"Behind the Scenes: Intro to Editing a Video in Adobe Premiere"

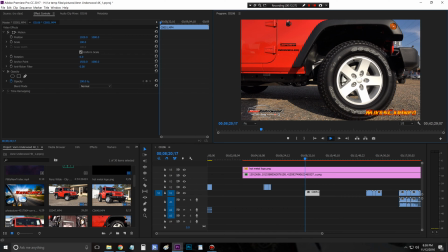745s
Alright, here's the next shot, is the wheel and tire area. And I decided in this one, the way the sun was laying on the ground, it was late in the afternoon. If I were to put the camera where I normally put it, where it shows the back wheels too, then it would cast this horrible shadow across the wheel that I'm trying to film.
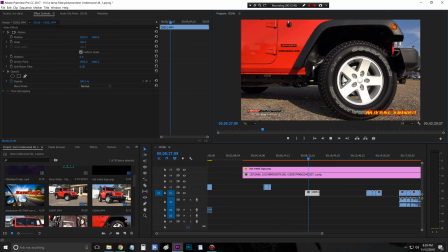762s
So I just went ahead and put the camera at this angle, which is kind of neat because it kind of shows the contour of the vehicle and the size of the wheel and tire relative to the vehicle.
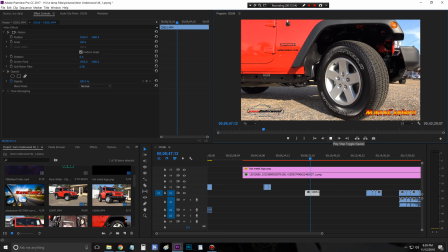772s
So I think it'll work out fine. Alright, so let's go and okay, so when the slow and steady starts, I stop it, trim this up. Alright, continue through.
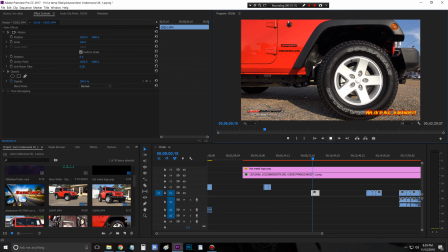788s
The light and the motion gives you a good idea of the tire, the wheel, everything here. Alright, that stops. I kind of hold the wheel for a second, and let's just stop there.
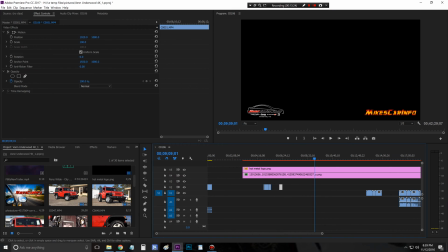801s
That's good enough. We can always extend it out. So once I start editing and putting everything together, if I need this a little bit longer, I just grab it and pull it and make it longer. So, but that's about where I want to end it. Alright, the next clip, this is that.
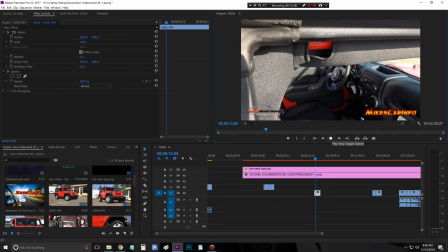815s
So I try to get up high, and then right about there is where we're going to start the actual
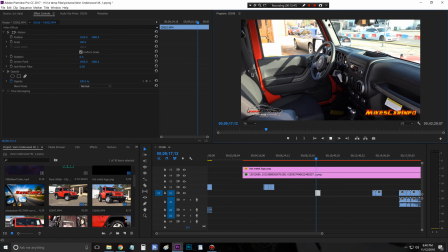823s
clip here, and it refocuses, kind of gives you a transition. And on this one I kind of carried
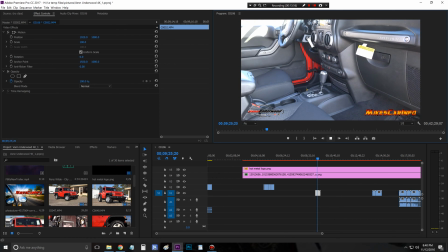833s
the camera down quite a ways, so it actually goes down and sees the floor. You can see the floorboard and all that good stuff.
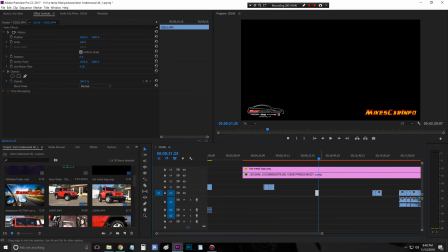841s
So that's a little bit, not really, a little bit too long, but we'll see how it goes when we actually do work with it.
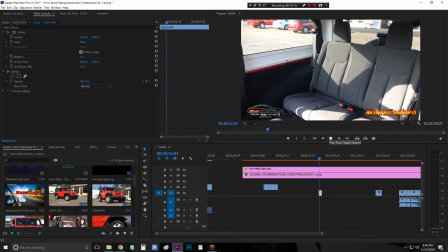850s
There's the back seat. I was dealing with some shadows here, so I had to go from a different angle, and it didn't really,
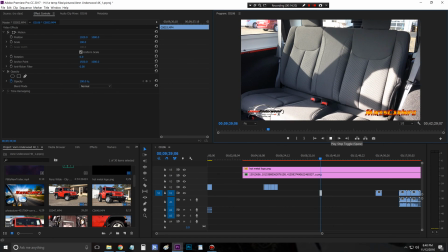858s
it's had to work with what I had to work with. The shadows sometimes cause a problem this time of year.
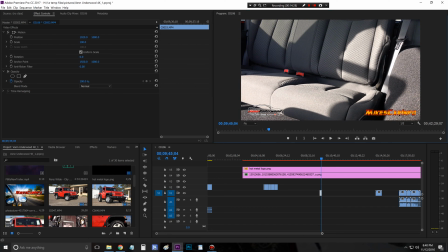867s
Alright, so then it stopped. The camera bumped up against something.
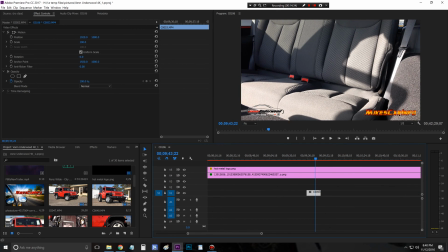871s
There's much room there, so I'm going to back it up a little bit and just kind of trim it up to there.
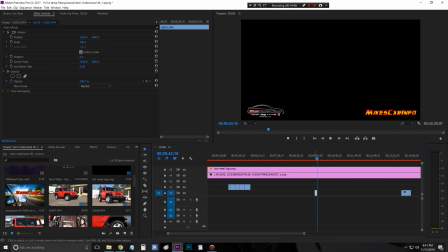877s
So you can see the back seat. It's not the most ideal shot I've ever done, but I think it'll work. When you put it together, it tends to work pretty good with everything else in context.
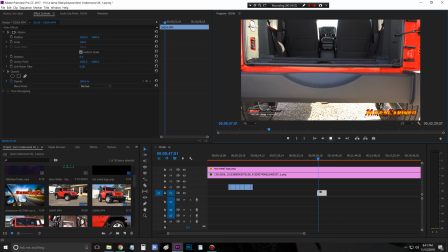889s
Alright, so here's the cargo. I actually took out the back seat, and it's the first time I've done that, so I thought,
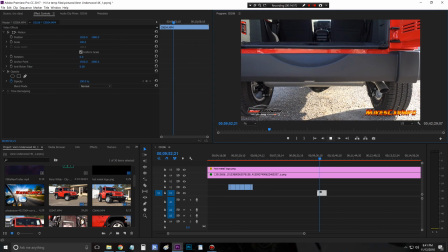895s
hey, let's go ahead and take it out. so we can see what this is.
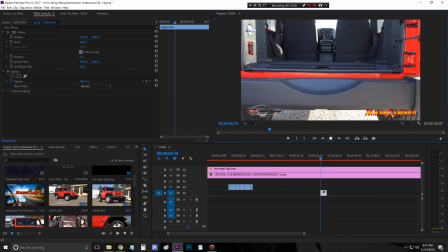900s
A two-door Wrangler, so usually there's not a lot of cargo space, and not a lot of people use the back seat,
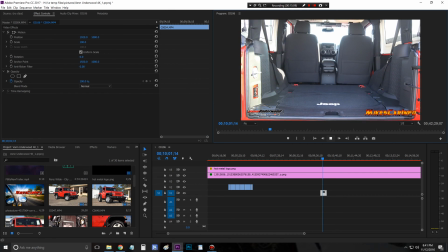907s
so I want to show that you could take it out and see how much cargo space you have with the seat out.
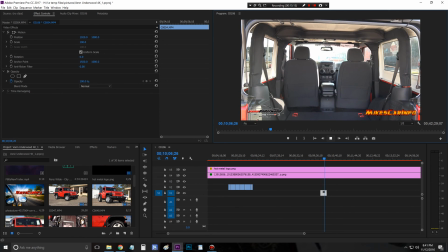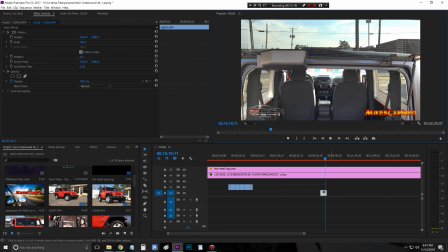918s
Alright, it's right about there. Okay, so let me trim that up.
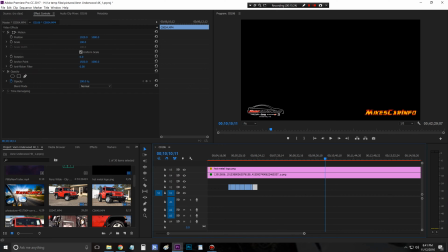921s
Okay, so now those are all of my glamour shots here, and I use those in two places. I actually use them in the very beginning to kind of give the viewer a visual representation of what's going to be shown in the video, and also use them as an overlay video as I'm doing my presentation.
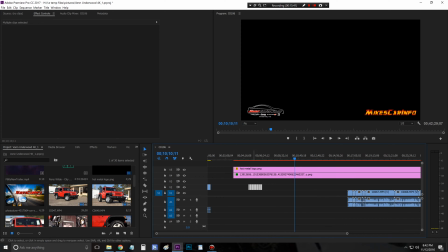939s
So I'm going to highlight that, copy it, all those, and then I'm going to put the cursor about there away from everything and just paste. So I'm going to do Control V. Okay, and then it pastes them.
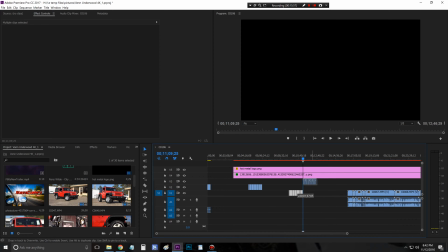955s
So I'm going to take those and put them up kind of high and move them out of the way because they're going to be used. Going to sprinkle those about in the presentation. These are going to be used for the intro.
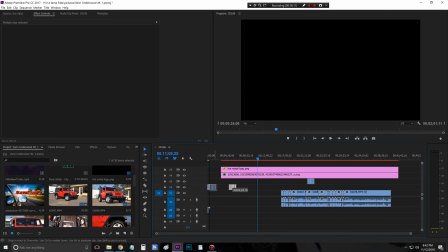968s
So I'm going to put those around here. See how it snaps as you're zoomed out. If I were to put this line right there, then it snaps to the line.
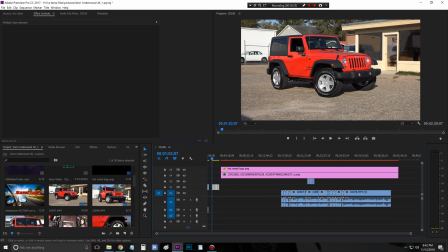982s
You see, it gives it something to snap to. So that's what I was talking about, using that line as a reference.
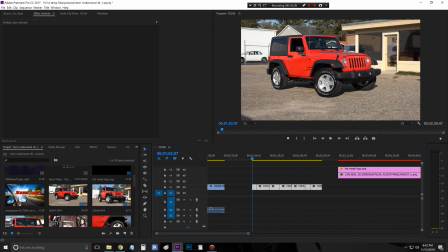988s
But zooming in helps out with that.